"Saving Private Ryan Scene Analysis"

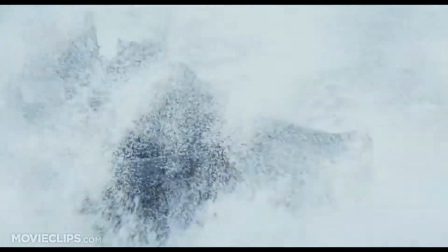[0:04]
The opening sequence of Saving Private Ryan is the Allied invasion of Normandy, also known as D-Day.
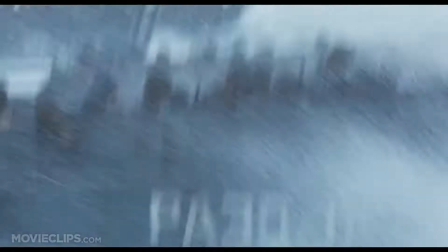[0:09]
The Allied invasion of Normandy on June 6, 1944 is one of the most important events in military history.
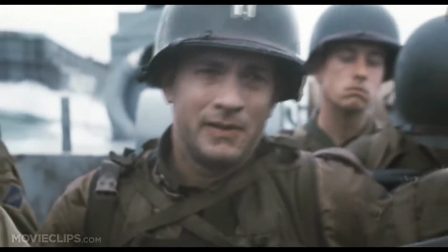[0:15]
On the first day of the invasion, the Allies suffered 10,000 casualties, the largest portion coming from the American beaches.
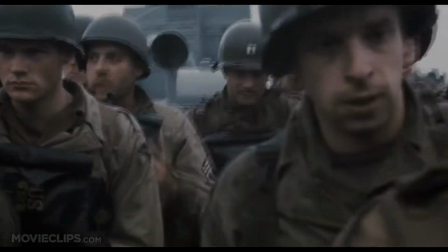[0:21]
Due to these heavy losses, Spielberg wanted to do everything he could to show the world what the American GIs went through while storming the beaches.
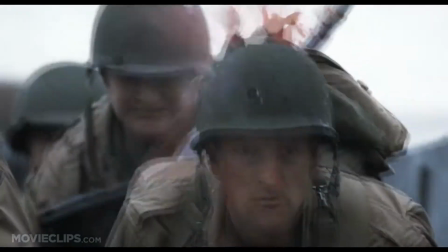[0:27]
The deaths we see on screen are not flashy or glorious, but rather they are brutal like they were on the actual invasion.
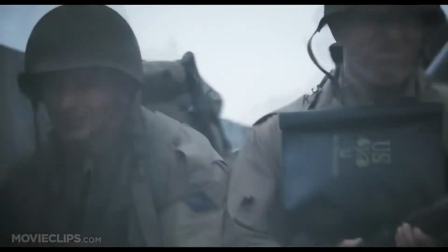[0:32]
In fact, the invasion we see on screen has been praised by veterans and historians for its accuracy,
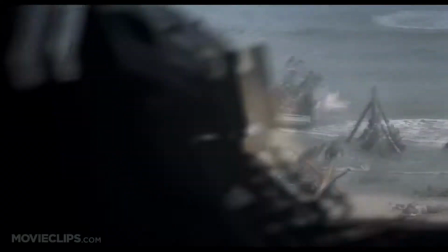[0:37]
so accurate that many D-Day veterans suffered PTSD flashbacks while watching the sequence.
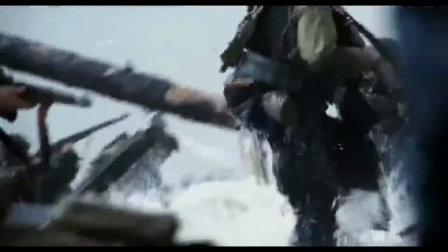[0:42]
During the 24-minute beach landing sequence, Spielberg rarely cuts but instead chooses to pan or move the camera.
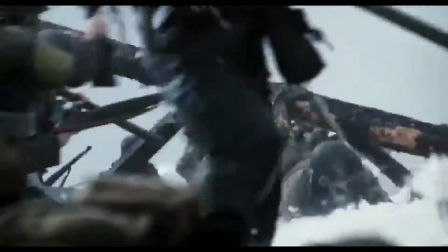[0:48]
He does this so we can take in the full chaos of the battle instead of wasting mental energy trying to orient ourselves.
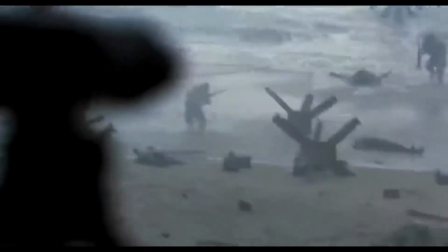[0:54]
Spielberg also made the choice not to include any music at all.
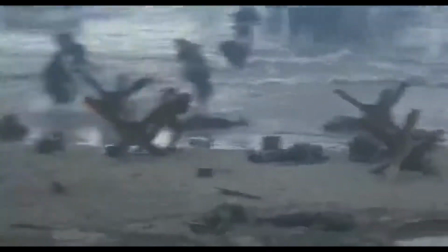[0:57]
Without a score behind the action, it allows the audience to get further immersed in the action as we are seeing and hearing what a soldier would hear.
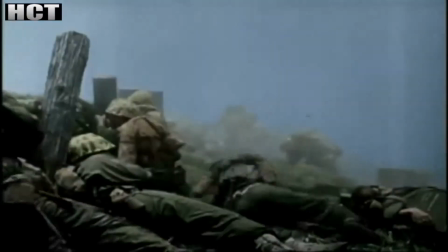[1:04]
Spielberg was inspired by the cameramen of World War II and wanted to invoke their films in Saving Private Ryan.
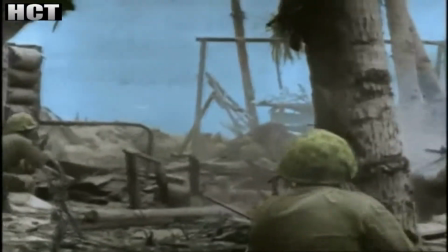[1:10]
We can see this whenever an explosion happens and the camera shakes, as if the cameraman was actually there on the battlefield.
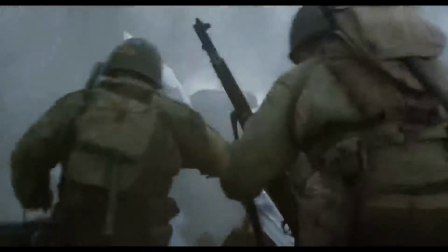[1:17]
In this particular scene, we cut from a shot of Captain Miller's back running towards the cliffs and into a first-person shot.
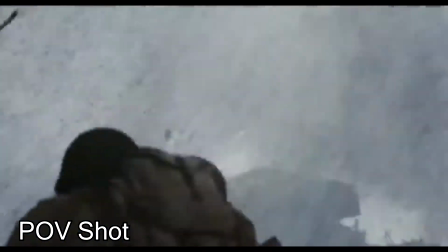[1:23]
The camera is shaky and narrow to simulate what Captain Miller is seeing while he is running. The shot is filled with smoke with the German bunkers towering over the American soldiers.
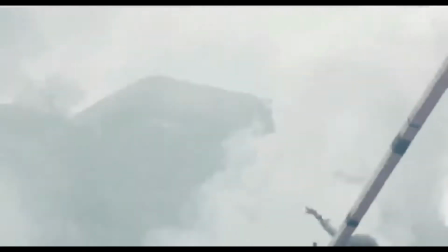[1:31]
This emphasizes how powerless the soldiers are to the German machine guns while they are on the coverless beach.
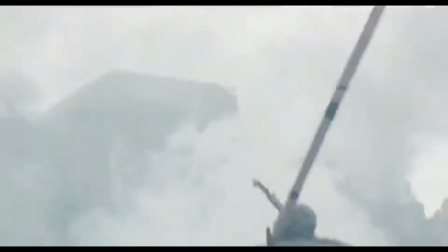[1:37]
Due to the shaky camera and narrow field of view, threats appear with little to no warning, further adding to the intensity of the scene.
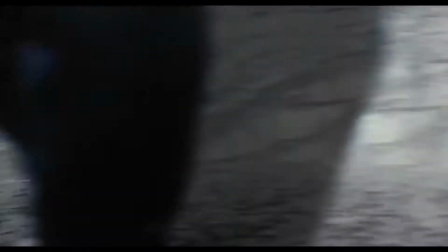[1:44]
During the run, we get a close-up shot of a wounded soldier on the ground. The shot of the soldier allows us to get into Captain Miller's head.
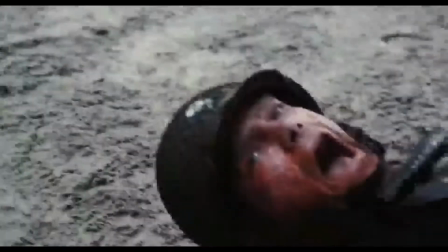[1:49]
Captain Miller debates for a second if he should help this man, but realizes if he stops, he will probably fall victim to the machine guns.
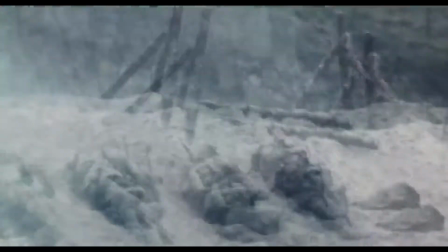[1:55]
In turn, the camera moves from the soldier back to the bunker's head as he decides to keep running.
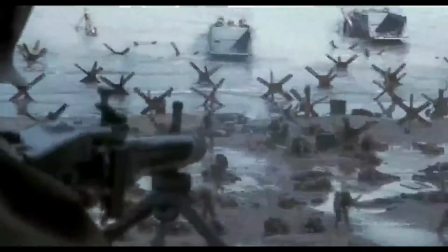[2:01]
We then cut from the POV shot to an over-the-shoulder shot of a German soldier manning his machine gun,
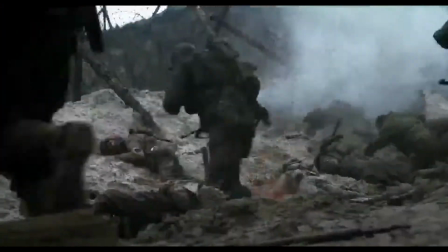[2:06]
mowing down men as they rush forward, further emphasizing the power the Germans have over the American soldiers.
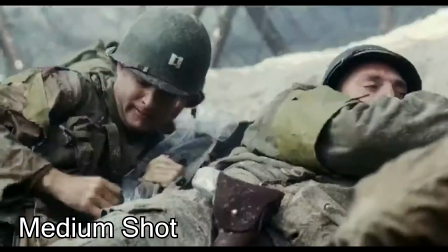[2:12]
Later on in the sequence, when Captain Miller begins to formulate his plan, the sun begins to appear from behind the clouds,
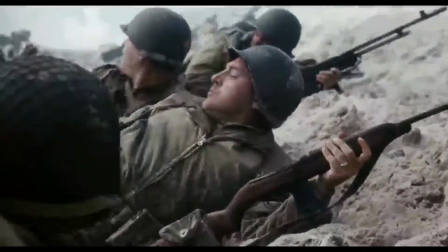[2:18]
signaling to the viewer that the situation is getting better for the American troops. The sequence continues further, and we see the Allies finally take control of the beach.
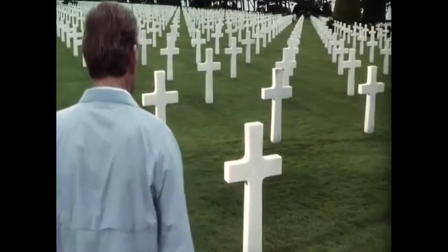[2:26]
This sequence in particular exemplifies the main theme of Saving Private Ryan: sacrifice.
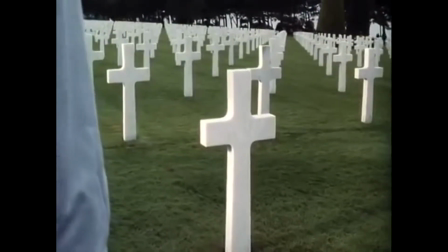[2:32]
The brutality of this scene shows the audience what veterans had to sacrifice and endure in order to free the people of Europe from Nazi rule.